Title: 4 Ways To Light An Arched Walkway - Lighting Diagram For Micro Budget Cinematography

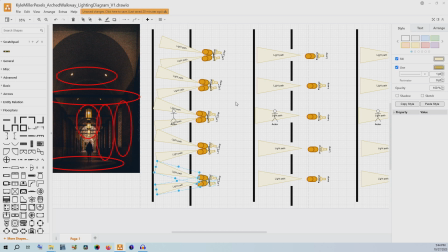493s
And if it's something where it's a really high tension scene and we really want that pace to feel through the images like it's accelerating, then as they walk you will get twice as many strobes here as you would from this kind of setup and this kind of.
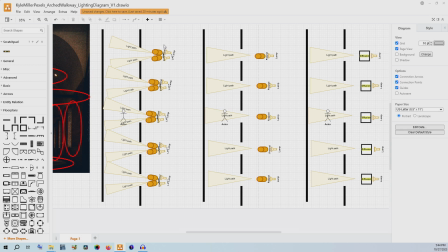511s
And as the character walks, they will get twice as many strobes from this setup as it would for either of these setups. Now, this harder light one in the middle is going to be a little bit less money. It's going to get you good strobes. It is going to be a little bit more of an intense light look.
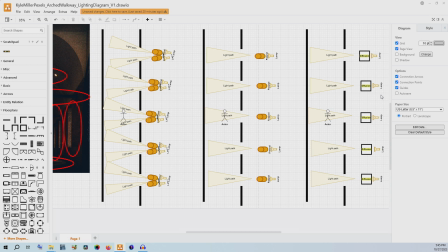525s
Now, this diffusion one, if you're doing something that doesn't need a huge amount of tension, maybe this one is the right one for you. If you need a little more tension, maybe this one. If you want to have something that feels really intense, and you're going to do that by having more of that strobing effect between the light and the dark, then this one might be what's right for you,
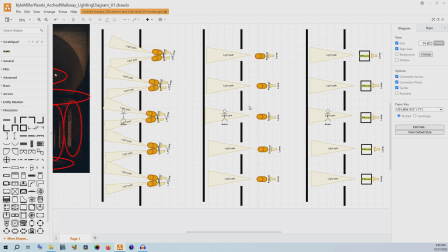542s
as opposed to either of these where you will have half as many strobes. The middle option here will have harder shadows, and the option on the right here will have softer shadows. And those are different ways you can do similar lighting setups with all the same
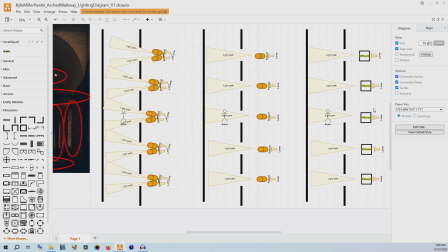558s
location and get very different feels from it in terms of your image. I mean, this is not even going into, is it a city camp shop? Is it a locked off shop? Is it a walk and talk with two people and they're just having a conversation and so you needed something that's more of a naturalistic lighting?
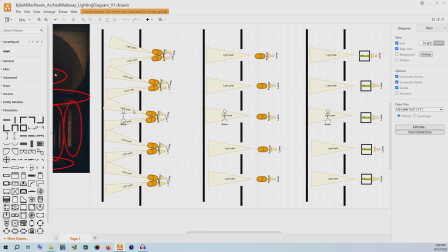573s
Or is it somebody who's on the way to some big important meeting and you want the pace to feel sky high, the tension to be just be huttable? Maybe this one is the best one for you. There's just so many different ways.
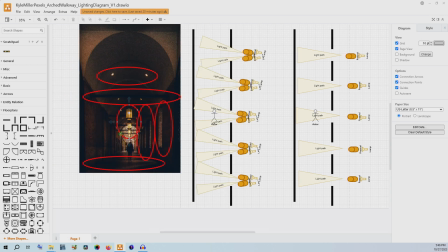588s
Now the one thing I'd worry about is are these practicals going to be enough to light in between?
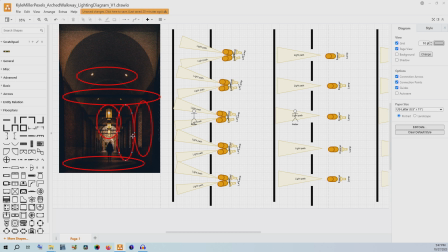595s
And how can we use color tone to actually change it as well? Because this light coming in is daylight.
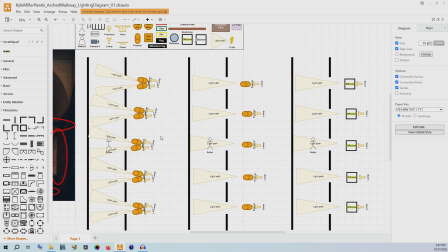601s
It's going to be more of a blue hue. So let's say we actually want to work with those lamps that are up there. We can change them out to be film bulbs. We want to at least consider them. There's a whole bunch of different things you can do. If you have access to this location, you could use those beams to hang your own space lights.
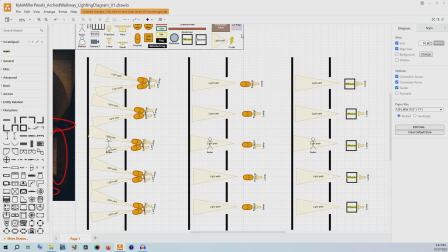617s
But let's have it be that in between in the more shadowed sections it's an orange light to contrast with the bluer light coming in from the simulated sun of those windows. To do that we can grab some lanterns or space lights.
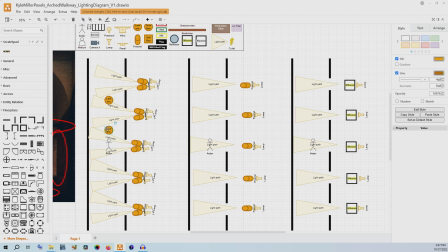634s
Let's just say we'll place them where those lights would be actually as practicals from the environment and the location that we're working with. If that's what you have that's what we can work with. And we can acknowledge that those are more of a tungsten hue,
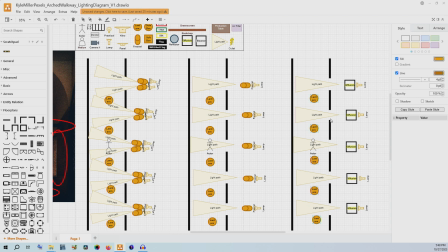649s
and they'll be creating some color contrast when used opposite of the more blue daylight balanced lights coming through that window. Now these here are to represent the lights that are actually in the scene here,
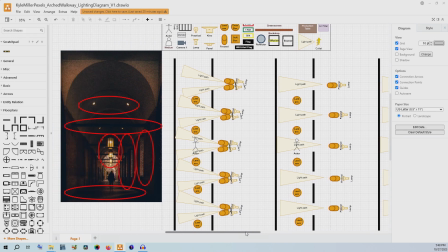666s
but I think that we could use those beams to put our own there,
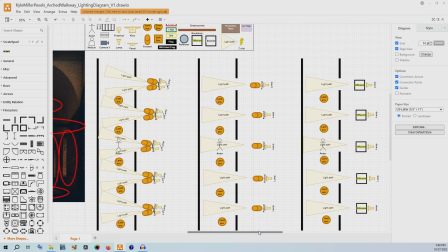670s
and then that way you could really dial in that tungsten hue if you want it more or less and make sure that you have the control and the flexibility of your image. Now that like I said requires you having this whole location that you know if we're doing this
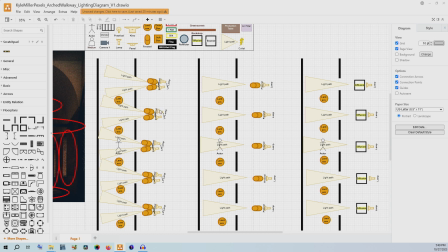687s
big setup here we're talking one two three four five six seven eight nine ten lamps just for the outside part plus another five for the inside if that's what you're doing as opposed to using the
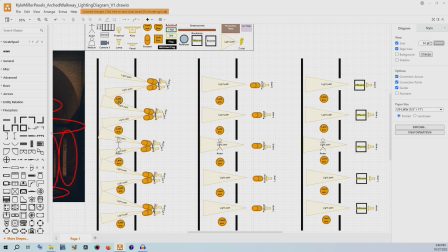701s
ones that are built in there or in addition to those ones that are built in. Now this also changes if you're going to have the frame C up above.
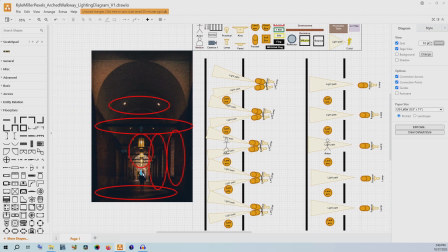709s
If you're going to have the frame C into this area once we're this far back down the hallway then what you would actually want to do is rig those lanterns and those space lights up even higher up here to use these lights as motivation for that color and that exposure.
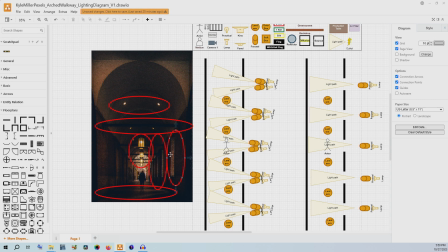726s
There's so many different things that you can do. I'm just always fascinated by the different approaches you can take, the different images that you can create, how the visuals are going to be cutting together because keep in mind we are looking at a still image here.